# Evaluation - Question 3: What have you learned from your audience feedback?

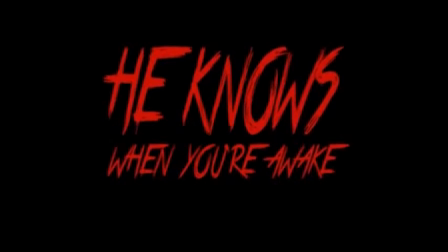4:07 So leaving the horror of the film is a mystery that would only be found out when people go and see it.
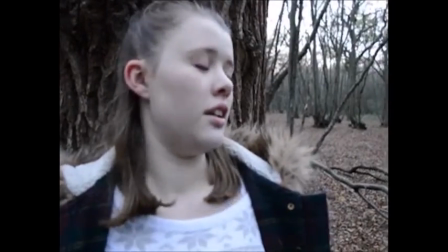4:12 Additionally, this benefits us because if our trailer does not contain much gore, then it would get a lower rating and could be shown before films in the cinema, therefore gaining a larger audience of people wanting to see the film.
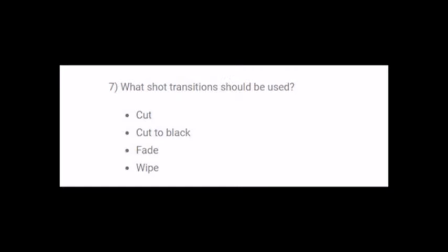4:24 When asked which transition was best suited to a horror trailer, A Cut to Black was the most popular response.
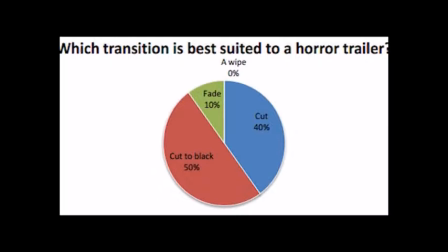4:30 Although we included this in our trailer, our audience was non-specialist and were therefore not as aware of the effect that Cuts to Black have.
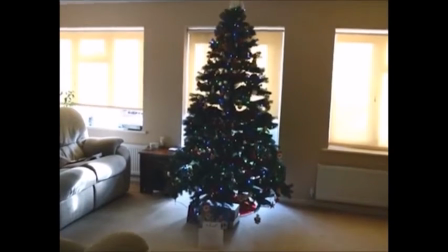4:37 We therefore decided to only use Cuts to Black at significant points in the trailer, such as this sequence walking up to the tree.
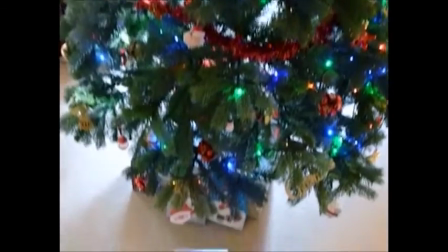4:42 We were able to use the transition our audience believed to be the most effective to create an enhanced tension and
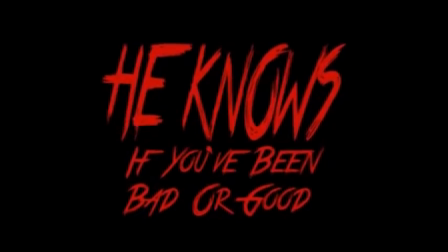4:48 to show the significance of the sequence and the change of tone in the trailer to the faster paced and more intense ending.
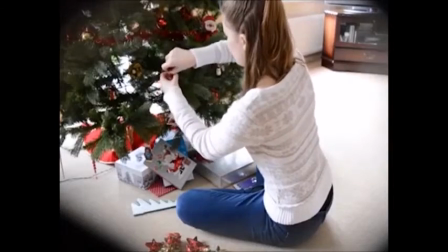4:53 For the rest of the trailer we simply used cuts and fades.
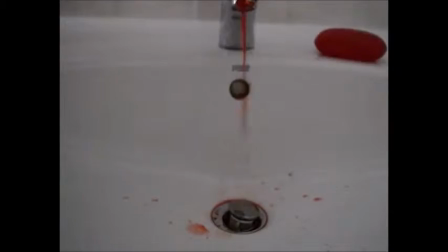4:56 The reason we chose to challenge our audience feedback was that their response contested the conventions of professional media text and would have degraded the professional quality of our trailer.
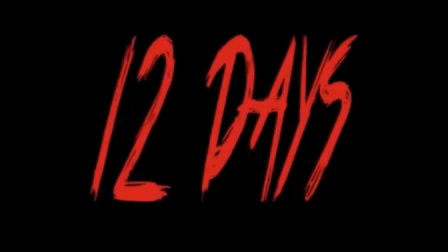5:05 Furthermore, their limited understanding of the effect of different transitions mean that they likely do not realise how much impact simple transitions can make and how they can affect the overall mood of the trailer.
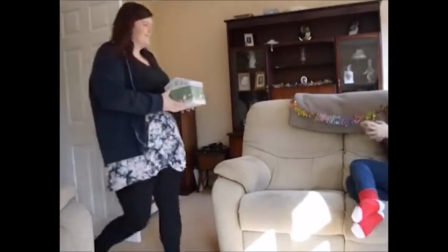5:14 An example of this is the start of our trailer, which makes use of fades to exemplify the calmness and harmony of the two friends in the scene,
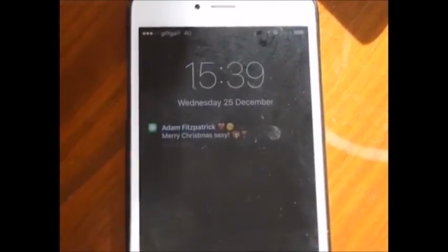5:20 whilst cuts were used during the fast-paced final montage to help show the increasing speed and intensity, thereby increasing the fear for the viewer.
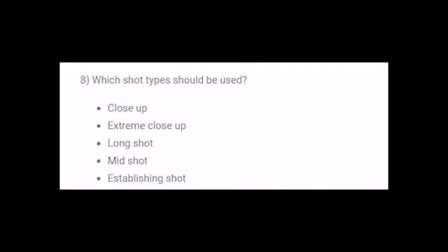5:28 When deciding what shot types to use in our trailer, we made sure that we took the feedback from our questionnaire into account,
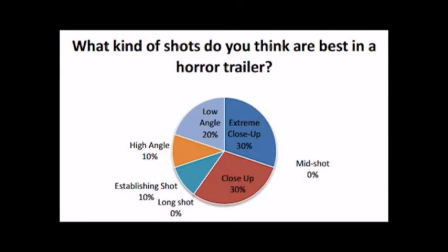5:33 whilst remembering that in order for the trailer to be interesting, it should have a variety of shots appropriate to the content, thereby merging our knowledge of professional media text with our audience feedback. A clear example of this is one of the most popular shots in our feedback was the extreme close-up. It would not make sense to have a whole trailer of extreme close-ups and likely very hard to tell a narrative,
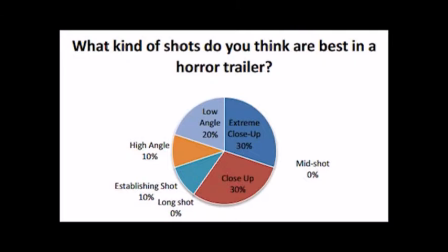5:51 as well as limiting our use of cinematography and being highly unconventional of any genre of horror movie trailer.
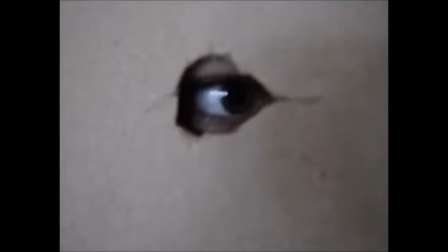5:58 Instead we used extreme close-ups appropriately for things we especially wanted to draw the audience's attention to,
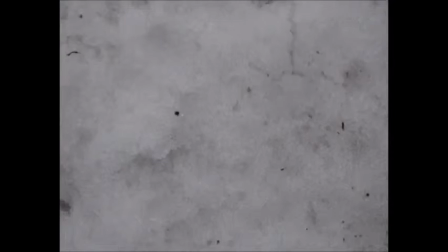6:04 such as a dropped key, dripping blood and a male hand coming suddenly out of the snow.
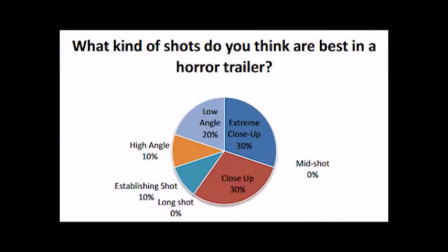6:09 Additionally, in my results, my sample did not think any mid or long shots should be used.
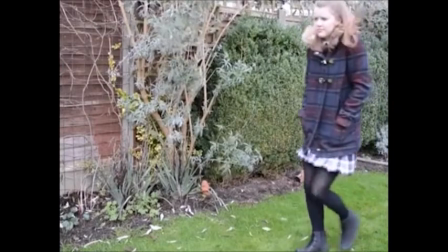6:14 However, these can be effectively used, such as the long shot in which Alex is walking through her garden towards the hand that jumps us out from the snow.
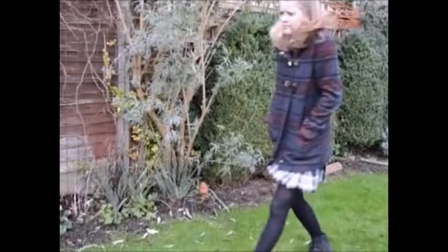6:20 By starting with the long shot, we were able to cut to a mid-low angle shot and then an extreme close-up of the hand in the snow.
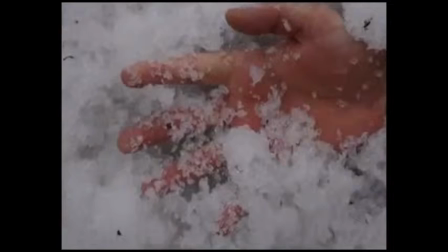6:26 By getting closer with each cut and using cinematography to our advantage, we were able to create increasing tension from the use of this long shot to the close-up.
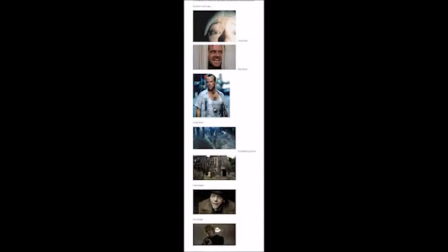6:34 Upon reflection we feel that the options for high and low angle should perhaps have been placed in a separate question as we now
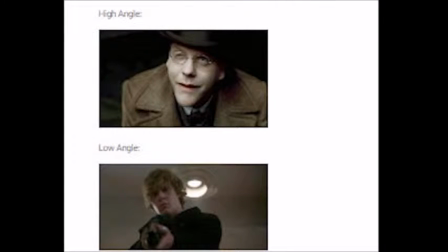6:41 feel that some of the participants may have chosen them because of their connotations and the weight they have rather than how appropriate they are in the trailer.
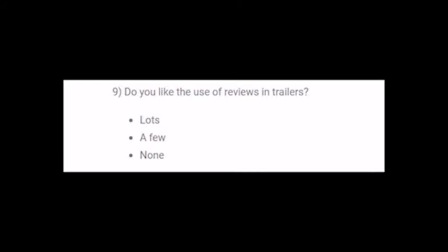6:49 Another question we asked the audience in our questionnaire was do you like the use of reviews in trailers?
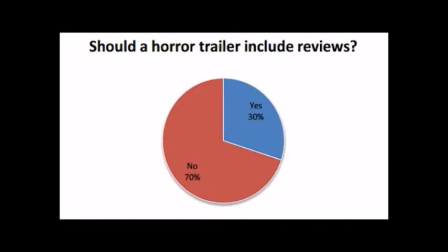6:55 Sarah's results found that the majority of the audience didn't want reviews in the trailer. However, Becky and my results found the majority would like reviews in the trailer.
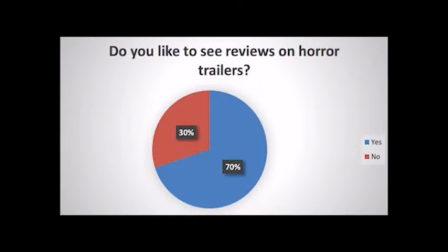7:04 Although the majority of our audience wanted reviews in the trailer,
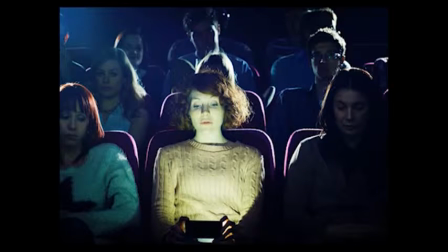7:07 we decided to go against it as we felt that the reviews would distract the audience from the trailer's narrative and also ruin the atmosphere of the trailer.
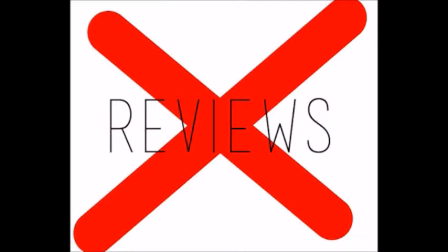7:15 We feel by not including reviews, the audience will be more involved into the trailer and will enjoy it more.
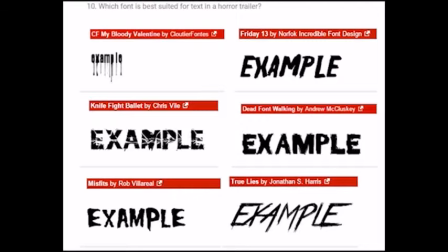7:21 Another question asked in our questionnaire was which font do you prefer or which font is best suited for the text in a horror trailer? The audience had a choice of six fonts which included True Lies, My Bloody Valentine and Friday 13th. All our results said that the majority of our audience preferred the True Lies font.
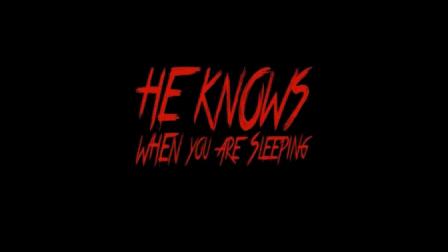7:41 Because of this we decided to use this font in our trailer as it is a popular choice for the audience and will be more pleased into the eye.
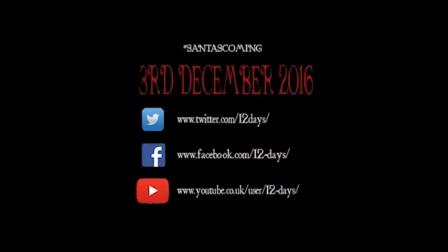7:48 From this we have learned that only certain fonts work with horror trailers as other fonts can make it less scary or just ruin the trailer overall.
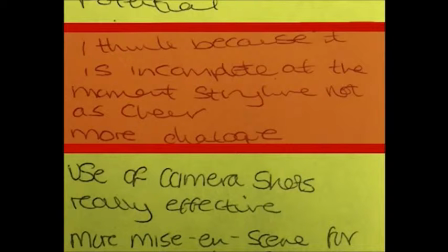7:56 When we showed a target audience our trailer, the feedback received was very helpful.
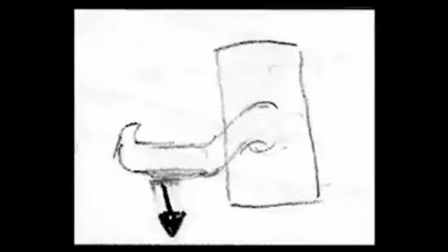8:01 One point made was the trailer was incomplete. This was because we still needed to add in some clips and also had to re-film other clips that we were not happy with.
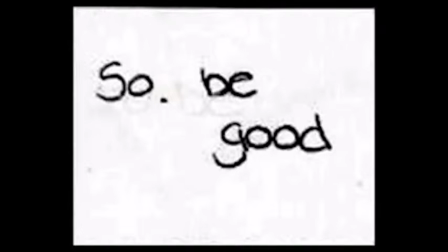8:10 This meant that bits of the trailer were missing and we have to use still images from our storyboard to fill in the gaps.
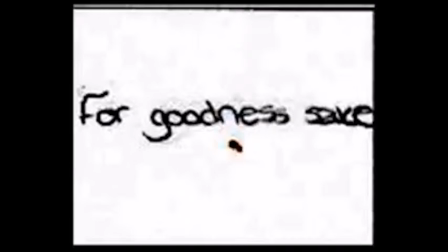8:16 From this we have learned that having an incomplete trailer can be confusing for the audience but also shows us
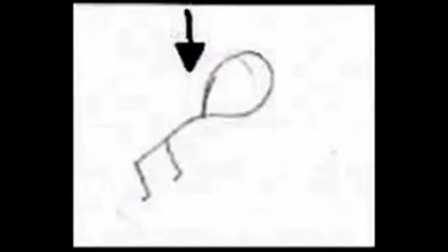8:21 where we need to add in clips and refilm to make the trailer better for everyone. The feedback we got from our first draft highlighted to us how the small amount of dialogue at the beginning of the trailer made the narrative unclear.
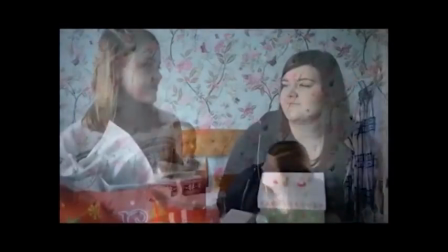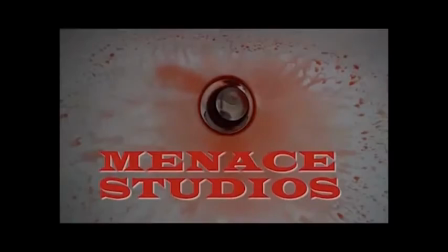8:38 Merry Christmas!
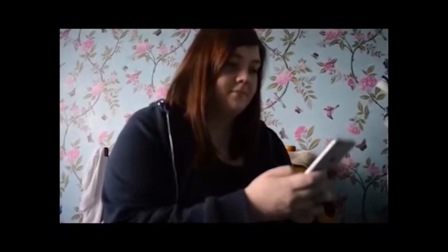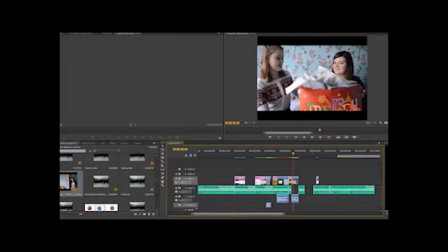8:48 We attempted to edit at the beginning again to see if we were able to make the narrative clearer but we decided to reshoot this beginning section to contain more dialogue as the trailer would not have such an effect on the audience if the narrative is unclear.
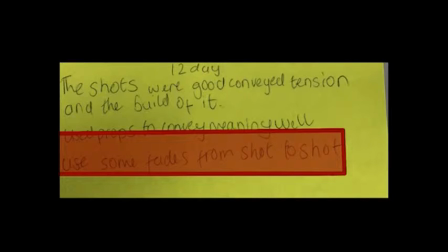8:59 It was also suggested that we use fade transitions within our trailer which we had not yet implemented.
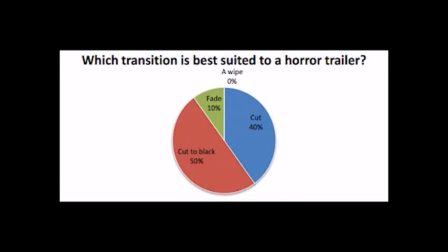9:05 This was contrary to the response we received for our audience questionnaire which had suggested that we'd not use phase.
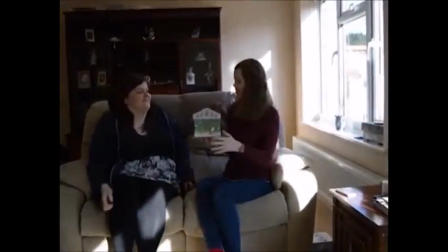9:11 We found that by taking the advice of those who had actually seen a first draft of the trailer and therefore had a better idea of what suited our vision,
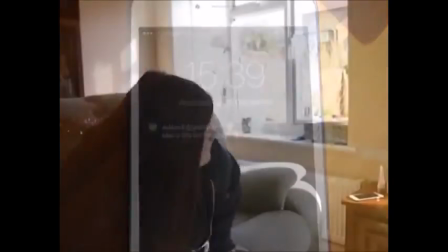9:18 we were able to add to the effect we were trying to create.
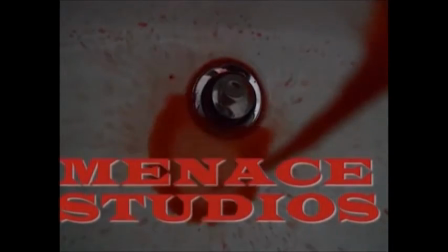9:20 This is true of the opening sequence, in which we use phase as the transition is smooth and less harsh than either of cut or cut to black.
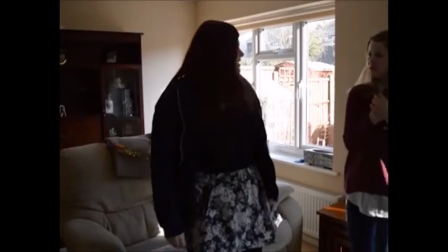9:27 It works in cohesion with the warm colours of the scene to evoke the equilibrium stage of Todorov's narrative as it has a dreamlike pleasant quality to it.
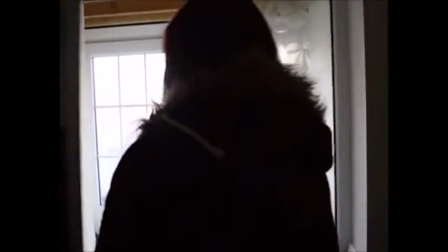9:35 We hence found this response to be one of the most helpful.
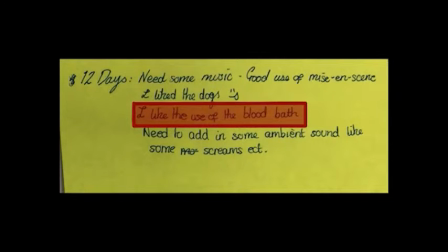9:39 Also with the feedback of our trailer's first draft the audience said they enjoyed the shot of the bloodbath. Because they enjoyed this clip we decided to add in another clip of the bloodbath from another angle
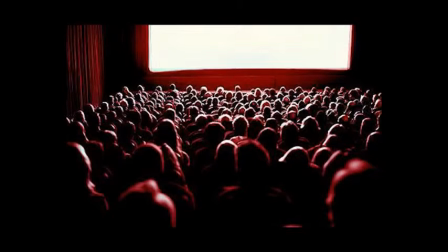9:49 to create more suspense and also please the audience as they enjoyed the previous clip of this bloodbath.
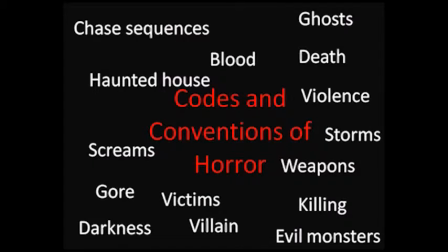9:55 This clip also follows the convention that horror trailers have blood scenes.
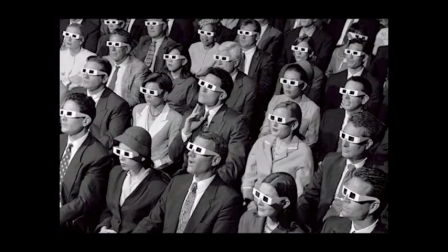10:00 From this we have learned that adding scenes that are pleasing to the audience can make the audience want to go watch the film more and also is more pleasing to the eye.
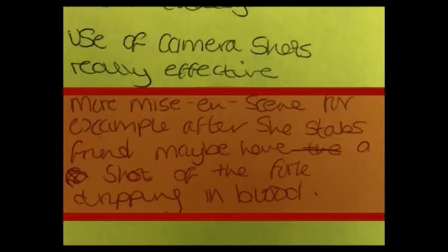10:11 Another piece of feedback we received for the first draft of our trailer was that they would like to see blood running down the car report to make it clearer that Flora had been killed. We challenged this response as the majority of the audience felt that this was a clear point made in the trailer even though they hadn't understood why she was killed.
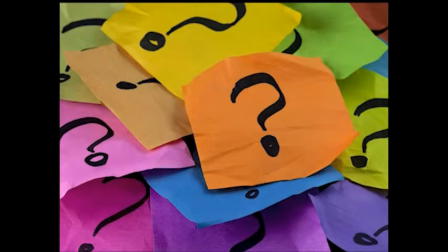10:26 Additionally it aided the enigma of our trailer, Santa's identity, but making Flora's fate somewhat unclear, discovering Santa's identity becomes harder as you are unsure what they are motivated by.
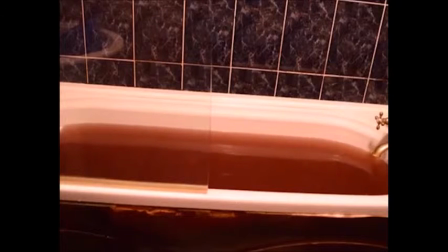10:38 Finally, we had other shots of blood in our trailer that we felt were more effective and maintained the iconography of horror, whilst the blood on the fork would have been more gruesome.
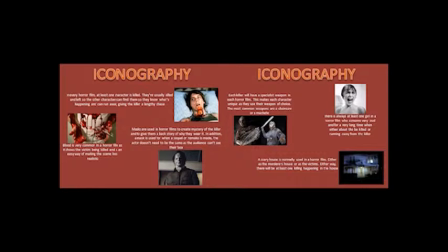10:46 By using blood in shots that did not show obvious wounds or victims, the trailer would be more widely accessible to a younger viewership.
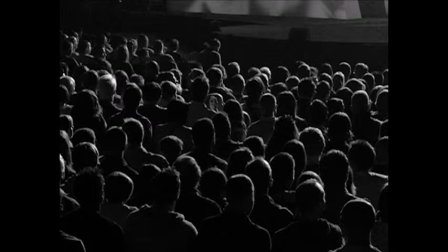10:53 As we want as large an audience as possible within the horror fan demographic, this is therefore conducive to attracting our target audience.
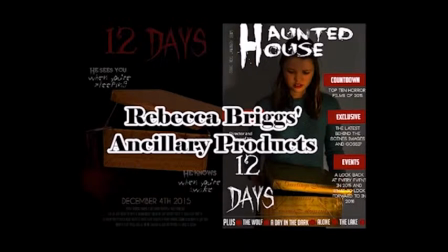11:01 The first question I asked when researching for my poster was who they would like to be on the poster.
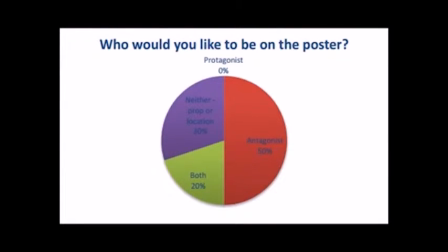11:06 I found that 50% thought that the antagonist should be on the poster, however I didn't comply to this and decided to listen to the 30% who thought that a prop or location should be used.
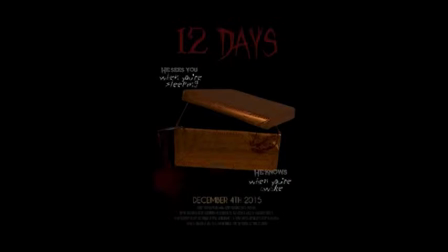11:15 I decided to have the prop of the present and carving fork on my poster because I believed it made it unique from other posters and also got across clearly the unique selling point of 12 days, so making people want to see it more. I also wanted to know whether or not people thought that the poster should be busy or plain and I used the examples of Dracula and Scream 4.
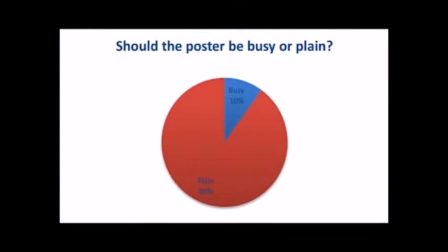11:34 9% of people thought that the poster should be minimal which I incorporated onto my poster by only using a singular image.
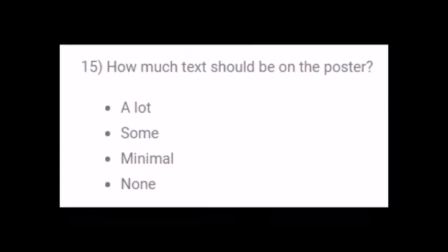11:40 I also asked how much text people thought should be on the poster and the majority said minimal.
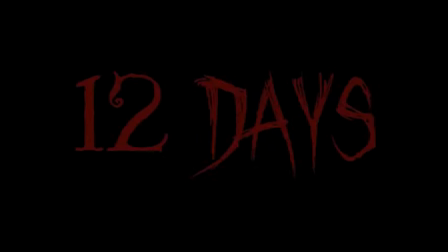11:46 So I used this in my poster by not having any reviews and then the title, tagline, date of release and credits. This was important to find out as I wanted to create a post that the audience would expect and will be associated to the horror genre.
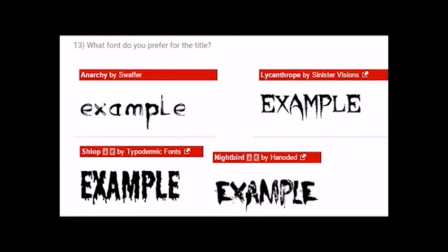11:58 The next question which I asked my questioner was the type of font to use for my title and most people chose Lycanthrope.
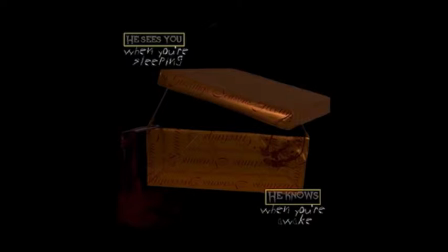12:04 Instead of using this font for my title, instead I used it for my tagline because I wanted to draw people's attention towards the tagline as it is
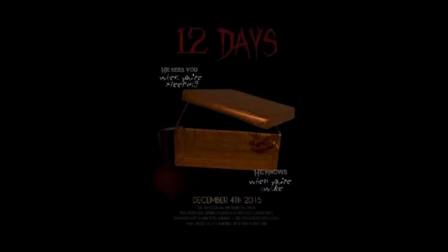12:10 lyrics from a Christmas song and the combination of horror and Christmas is a unique selling point of 12 days.